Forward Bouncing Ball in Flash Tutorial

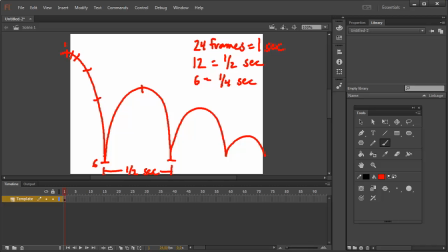And with 3 frames right here only going this far, and these 3 frames going much, much farther, that's going to be a slow beginning and a speed up. Now on the way back up, I want it to start quickly and slow down again.
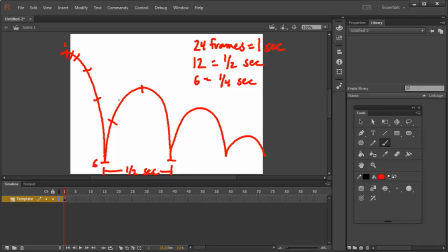So once again, I'm going to cut it in half. And then for the slower section, I just cut it in half, and I need 6 more frames in between. So that means I've got 1, 2, 3, 4, 5, 6.
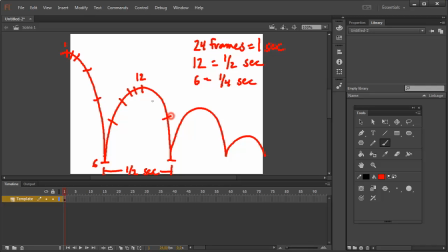I have 6 more frames between here. I got 1, 2, 3, 4, 5, 6. And this is just an easier way of figuring out how to make something speed up or slow down. That's by cutting it in half. Once you've done that all the way around, and I'll do one more of them.
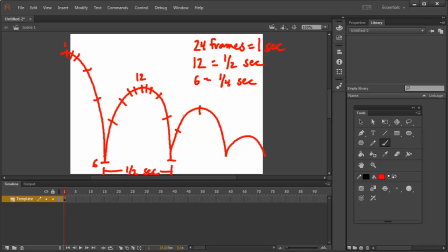So I got 2, 3, And I'm doing 6 in between because that's 1/4 of a second. 4, 5, 6. 1, 2, 3, 4, 5, 6. And that should give me the timing that I'm looking for. Now I've got this all figured out. I want to lock this layer.
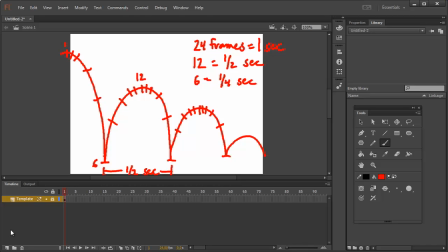And we're considering this to be a tennis ball, by the way, some kind of bouncy ball, maybe a basketball. So we'll draw it accordingly. But I always want to, I'm going to throw this layer away eventually, so I want to lock it so I can't accidentally draw on it. And I'm going to click on this and hold down F5 a bit. F5 makes any frame last longer.
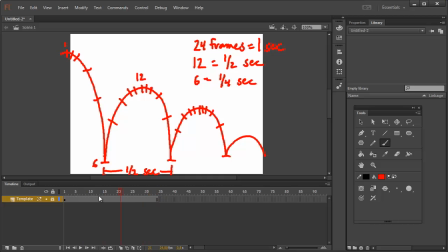So now this frame lasts for over a second instead of just being a single frame. And then I'll create a new layer by clicking down here in the bottom left-hand corner. And this new layer, this is where I'm going to draw all of the ball layers. So I'm just going to type in ball, and now I can begin. So on frame 1, my frame 1 is there.
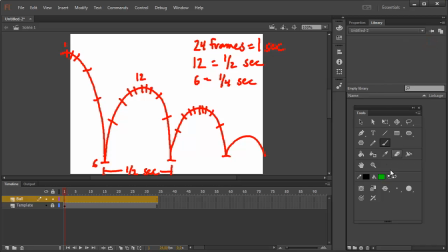I'm going to change this to bright green so it's a little easier to see. I'm going to make my brush a little bit bigger also. I'm going to draw, well, that was a pretty good circle with the smoothing right there on frame 1.
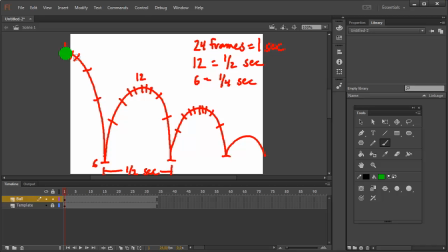Now I'm just going to follow all of these little lines that I drew. So frame 2 should be right here. I'm going to click on frame 2, and I can either just click on it with the mouse or my pen, or I can even use the less than and greater than symbols.
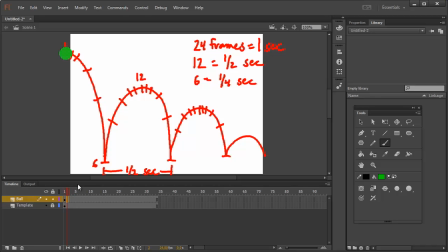That allows me to move backward and forward through the timeline. And each time I want to draw again, this is the most important thing, and it's the thing people tend to forget. If I want to draw something new, every time I do, I have to press F7.
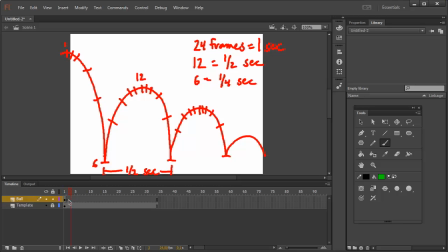F7, if you look down here, creates a new empty keyframe, which is designated by that little circle that has, it's hollow on the inside, so we haven't drawn in here yet. But I can only draw something new where there's a circle, and I create those by hitting F7. So now I'll also turn on my onion skin right here.
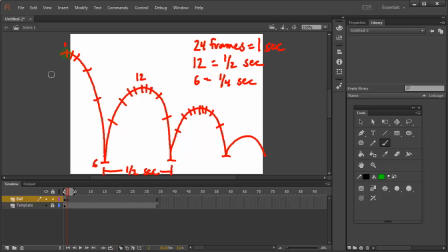Turning that on allows me to see a ghost of my previous frame so that I don't make the ball too big or too small as I go around. And this time I'm going to draw the second one. And they're really close together because that is slow in animation.
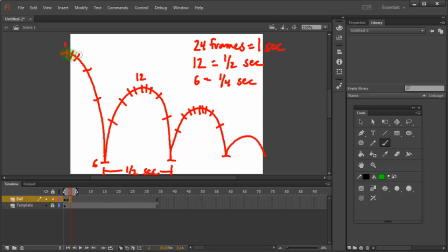Frame 3. Hit F7 and draw them again. Those ones are really close together. Frame 4, F7. Now, as it starts to go faster, I'm going to do a little bit of another principle of animation called squash and stretch.
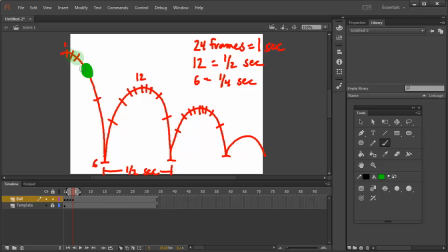If I stretch this ball as it drops in the direction that it's falling, it's going to create the illusion of it moving very quickly. And I might want to even do that more here on frame 7 or 5.
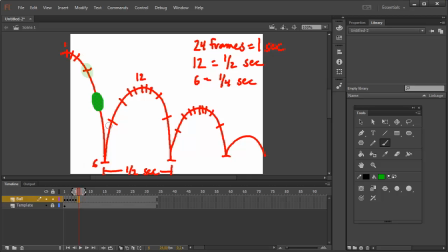And then, lastly, when it hits the ground on frame 6, I want to squash it. And that's going to, I'm going to overdo it, I'm going to over-exaggerate it, because that's going to make it look like, in animation terms, you're only seeing it for a 24th of a second.
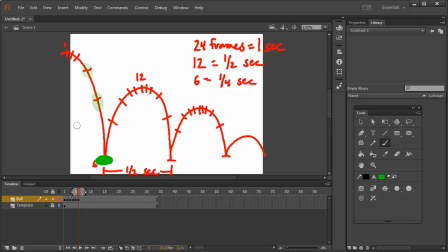So it may seem like a lot now, but when you play it through very quickly, it's going to be hardly recognizable. And we have to over-exaggerate things in animation, or they become unnoticeable. So now I'll turn off my onion skin, and I'll just play through it, and I've got the ball bouncing down.